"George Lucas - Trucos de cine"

El electricista trabaja para el técnico de iluminación y se ocupa de toda la mano de obra.
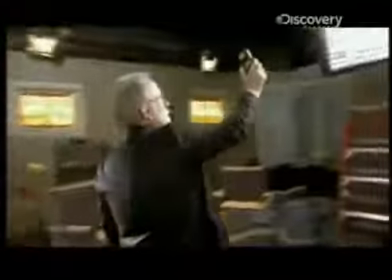(12:25)
¿Y el técnico de iluminación? Has dicho que es prácticamente el jefe de iluminación, más o menos. Eso es. Cuando los directores deciden lo que quieren, los técnicos de iluminación son los que consiguen hacerlo.
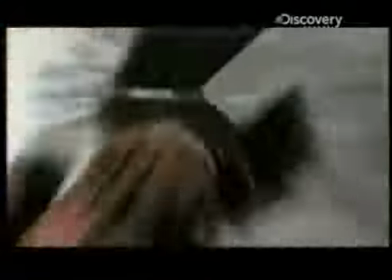(12:36)
Y uno de confianza no solo supervisará las plataformas de iluminación, sino que también elegirá la combinación perfecta entre múltiples posibilidades. Mira, cada uno tiene su propia personalidad. Cada uno ofrece un cierto tipo de luz, dependiendo de si iluminará algo grande o muy pequeño y suave. Cada uno da una calidad distinta.
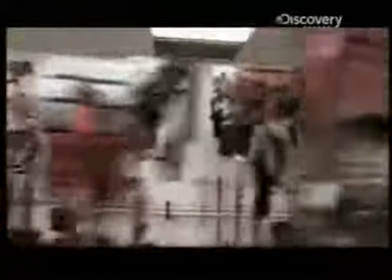(12:56)
De hecho, hay tantas clases de luces que cada una tiene su propio sobrenombre, que suena salido de unos dibujos animados del sábado por la mañana. Par simple, Mickey Mole. Poderoso Mole, de dos claves, caprichoso. Punto solar, bebé, caprichoso B, junior 20. Intermedio, senior bebé. Luz suave, 8K, luz Mole Park, 9. Proyector de rayos, 20K.
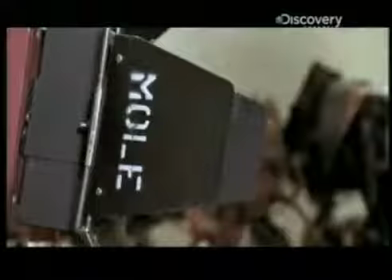(13:18)
Vale, lo entendemos. La anatomía, intensidad y aplicación varían ampliamente,
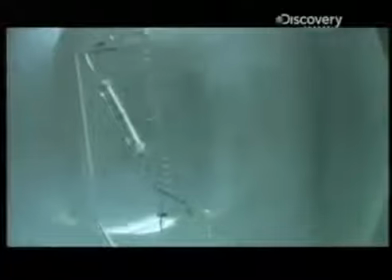(13:23)
pero la mayoría de las luces en el plato recaen en dos grandes categorías, incandescentes y luces de arco.
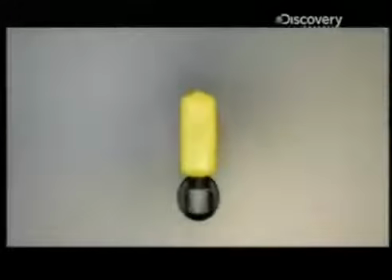(13:31)
Con una incandescente, un tubo de vidrio contiene un filamento de tungsteno y un gas inerte.
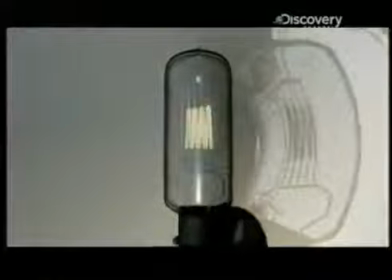(13:36)
Cuando una corriente eléctrica pasa por el filamento, este se quema, creando luz.
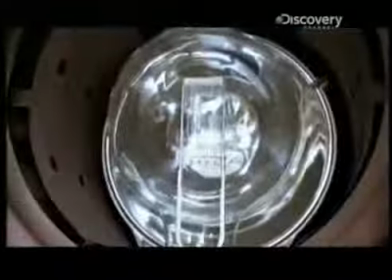(13:42)
¿Os suena? Estos pequeños son como una lámpara de mesa, solo que hasta 2000 veces más potentes. ¡Vaya pedazo bombilla! Vamos desde esta, de una escala mayor, hasta esta, más pequeña.
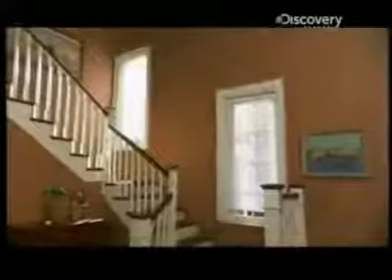(13:59)
Son estupendas para grabar en interiores, pero si tienes que competir con el sol en el exterior, enchufa uno de estos pequeños llamados luces de arco.
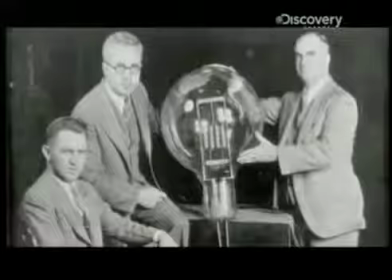(14:07)
La mayoría de las películas de los años 20, 30, 40,
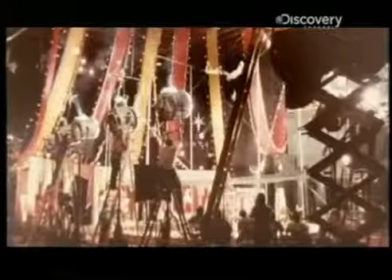(14:11)
50 y 60 usaron todas luces de arco de carbono para el exterior con luz de día.
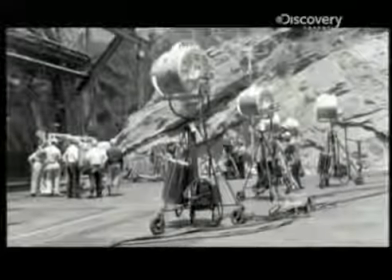(14:17)
¿Qué es un arco de carbono?
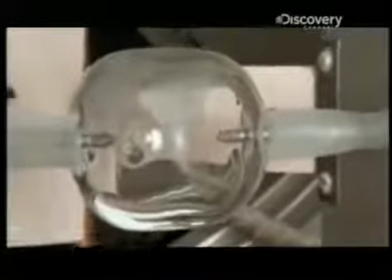(14:19)
El arco de carbono consiste en tener mucho carbono positivo aquí y carbono negativo aquí, hacer que se toquen y producir la llama que genera la luz.
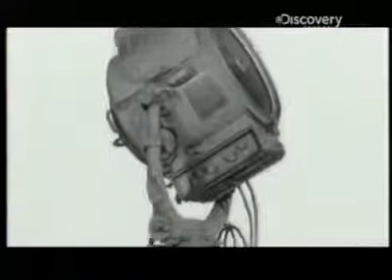(14:27)
Esos arcos de carbono son los abuelos de los arcos de luz actuales,
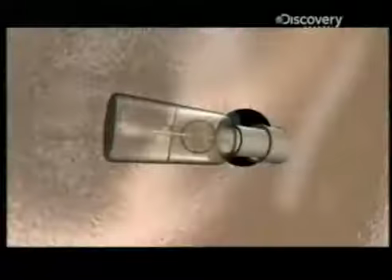(14:31)
mucho más sofisticados y cargados con un tubo lleno con gas, sales metales y dos electrodos.
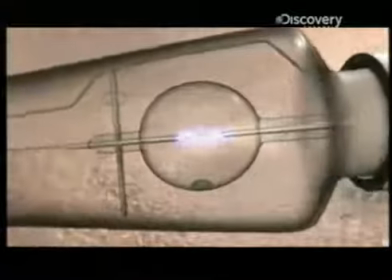(14:37)
Una vez que se genera una chispa entre los electrodos, el calor evapora las sales,
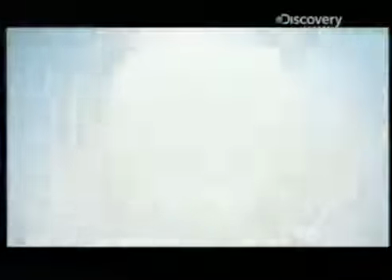(14:41)
creando un plasma que intensifica la luz, haciendo una temperatura de color exactamente como la de la luz del sol.
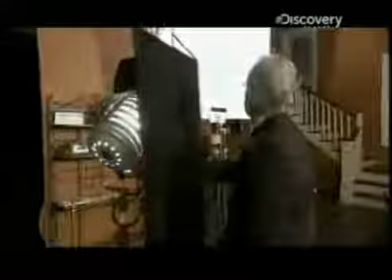(14:48)
¿Pero qué es la temperatura del color? Apuesto a que este tío lo sabe. Hola, Jim, soy Nar. Encantado. Conocemos a la segunda generación de técnicos de iluminación, Jim Planet. Ha iluminado un sinfín de películas desde el jovencito Frankenstein. Mi padre era técnico de iluminación desde 1919. En inglés se llama gaffer, que significa el viejo o el jefe. Y eso es lo que soy, el viejo y el jefe. ¿Creciste en un plató de cine?
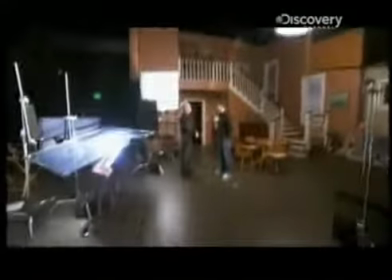(15:12)
Sí. Un día le pregunté a mi padre cómo diablos sabía dónde poner todas las luces. Y me dijo, lo primero que tienes que hacer es aprender a ver la luz y ver lo que hace la luz y ser consciente de la luz en la vida real. Fue la mejor lección que me ha dado sobre iluminación. Cuando dices ver la luz, ¿qué es lo que ves?
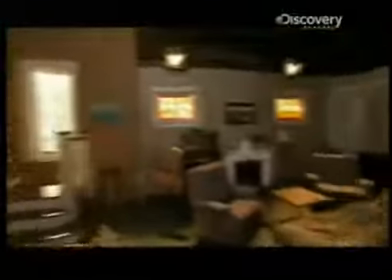(15:32)
La veo entrar por las ventanas y cómo recae en la cara de la gente o en los accesorios, en las sillas y las mesas, y cómo rebota sobre el suelo, y aún intentas esconder el hecho de que hay luz artificial.
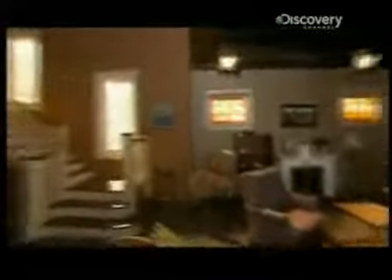(15:44)
No quieres que se note, quieres que parezca real y que haga a la gente olvidar que están viendo una película para que se involucren en la historia.
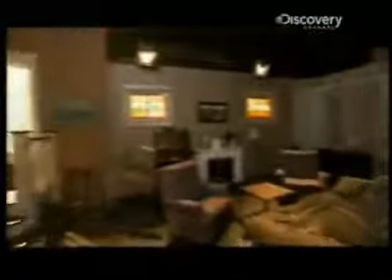(15:52)
Hacer que las situaciones parezcan naturales es una cosa, pero este maestro de la ilusión hace que todo parezca fácil.
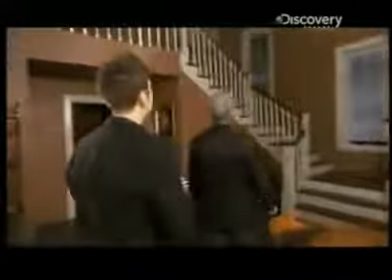(15:59)
Un buen ejemplo. Luz número uno, por favor. Y número dos.
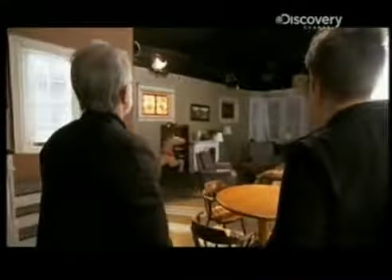(16:06)
Y número tres. Y cuatro, por favor. Esto crea el aspecto de una escena de día dentro de una casa.
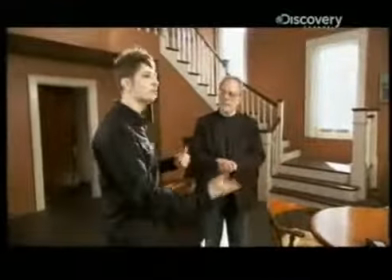(16:15)
Sí, parece última hora de la mañana, a mediodía. Eso es.
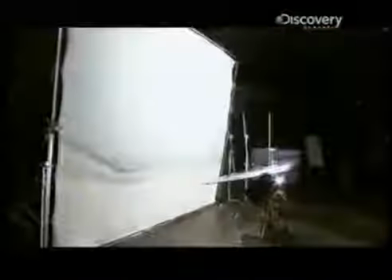(16:19)
Nunca adivinaríais que se necesitan por lo menos 7 luces para hacernos sentir que estamos en una mañana de domingo.
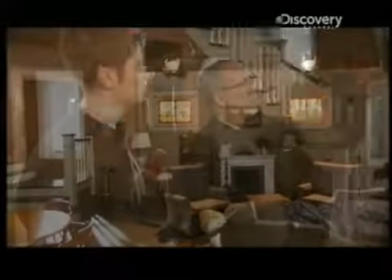(16:25)
En teoría, estas luces que están escondidas en las ventanas son el sol.